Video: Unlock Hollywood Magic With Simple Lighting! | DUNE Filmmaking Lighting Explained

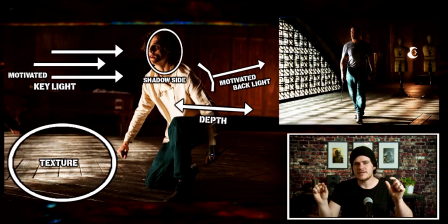[4:08]
Then you also, to give it a little bit of extra bump, if you look real closely, pull him away from the background to emphasize him a little bit more as they put a little backlight off to the side, motivated backlight. So what they did is they probably just had a light shining on him or shining through a blanket just to give
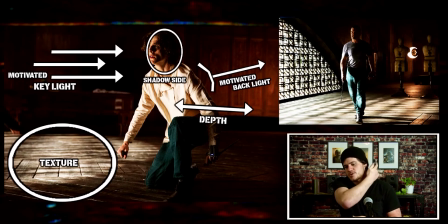[4:27]
a little touch on the rim of his shoulder and his hair to separate him from the background. But they used it in a motivated way. They created this in such a way to make it look like that light reflecting In the corner, off to the side on that back wall,
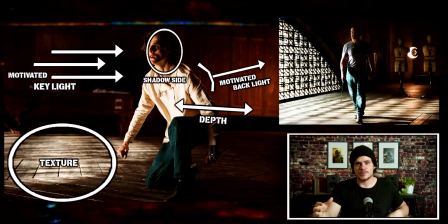[4:43]
that's that burnt orange color, is actually creating an illuminating outline that's very delicate on his shoulders, his shirt, and his hair. So you have motivated backlight, motivated key light, depth, shadow side, texture.
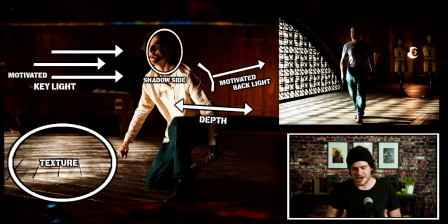[4:58]
These are the things that makes up a good shot. This is a pretty easy one. I want to take a look at a couple more.
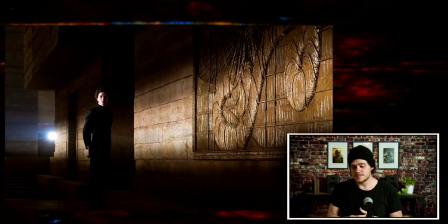[5:04]
The next one is actually also very basic as well, because you clearly see where the light source is coming from. Clearly. It's that little spot of light, that little window in the back that's shooting into the room.
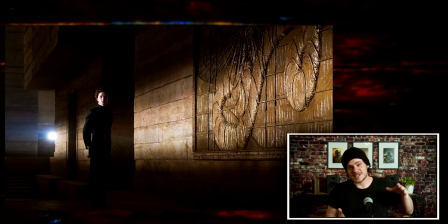[5:17]
And the cool thing about this is it's working almost like a spotlight to illuminate that wall, going across the wall, hitting the back of him, and creating a little bit of light on his face.
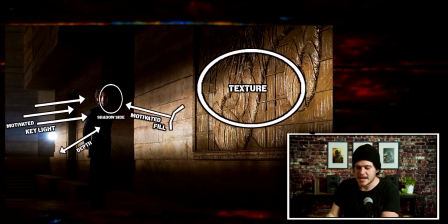[5:30]
Look at this in a diagram way. It doesn't look like they did, but they actually did shoot shadow side because his eye line is looking to this side of the camera. Now, if he was looking to this side of the camera, then they wouldn't be shooting shadow side.
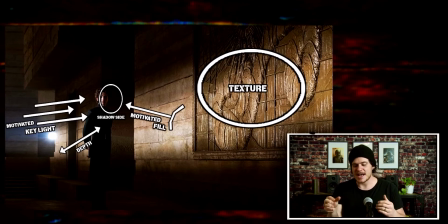[5:46]
And then the texture is actually the shadow side of that light, that spotlight, hitting that really cool design that they put on the wall of those sandworms. And so that's kind of where the interesting texture part of the light comes into this image.
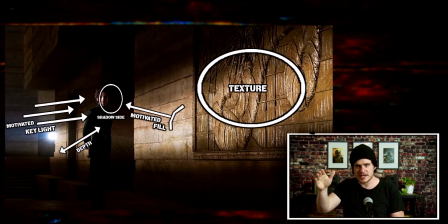[6:02]
You obviously have the motivated key light, which is a window that is creating the source of the light in this scene. And it's hitting him kind of as a behind key light, and it's working as a mix between a key light and a backlight because it's hitting his shoulder, his arm, and the side of his face.
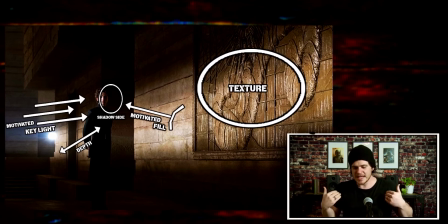[6:18]
Then you have clear depth because he's so dark and he's got a little bit of green, bluish tones to his outfit. It separates him from those warm or kind of whiter, warm walls that are surrounding him. So you see color and exposure depth on the walls and him.
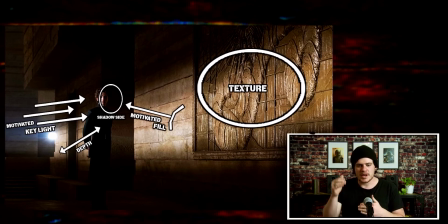[6:38]
When you're creating depth, it always should be what is the focus, what is the subject of the frame, which is Paul Atreides here, and then what is the background, and so what's behind him. There should be some color difference, some depth there. And notice they switched it.
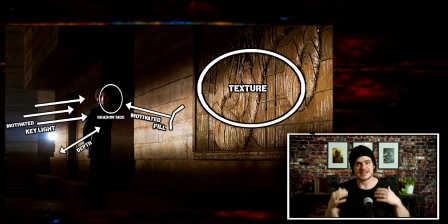[6:54]
On the other shot I did, he was brighter than the background. Now with this, he's darker than the background, but there's still that color depth.
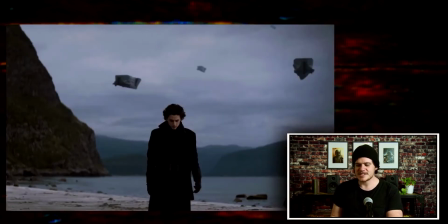[7:02]
Let's go ahead and go to another one. The next one is simple. It's him outside. It's a cloudy day. There's got some shadows on his face, but overall, it's very clean, soft light. This is actually something a lot of filmmakers use in a quick way.
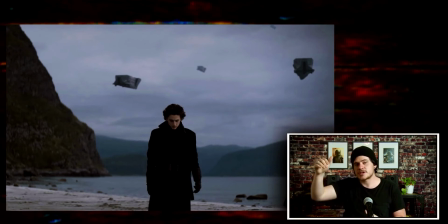[7:17]
You know, they'll either shade the subject or they'll shoot on a cloudy day because it makes a very nice even light. It's a little boring at times, but it's really easy to work with. However, even with something as simply lit as this, there is still a lot of detail we can pull from it.
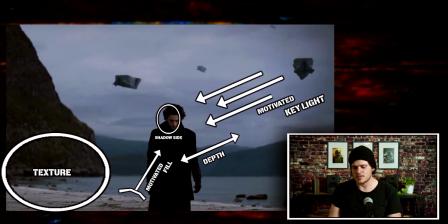[7:35]
For example, they're shooting shadow side. Once again, I want to point that out in every one of these because it's good to get in your mind. You have the texture in the light, in the shadows, in the background. That's literally the beach, the rocks, the cliffside.
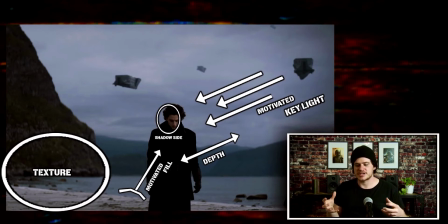[7:50]
That's actual light texture. If the whole background was just the sky, then it'd be very soft texture. But this is giving us a little bit more of an interesting texture that's created by the angle of the light and just the image itself.
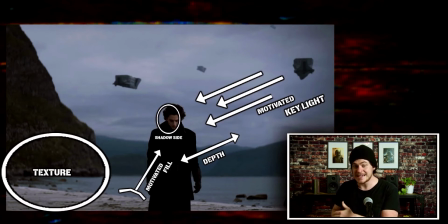[8:04]
You have the depth. Once again, the background is brighter than he is, and the tones are a little bit different. He's just the slightest bit warmer than the cool background that he is up against.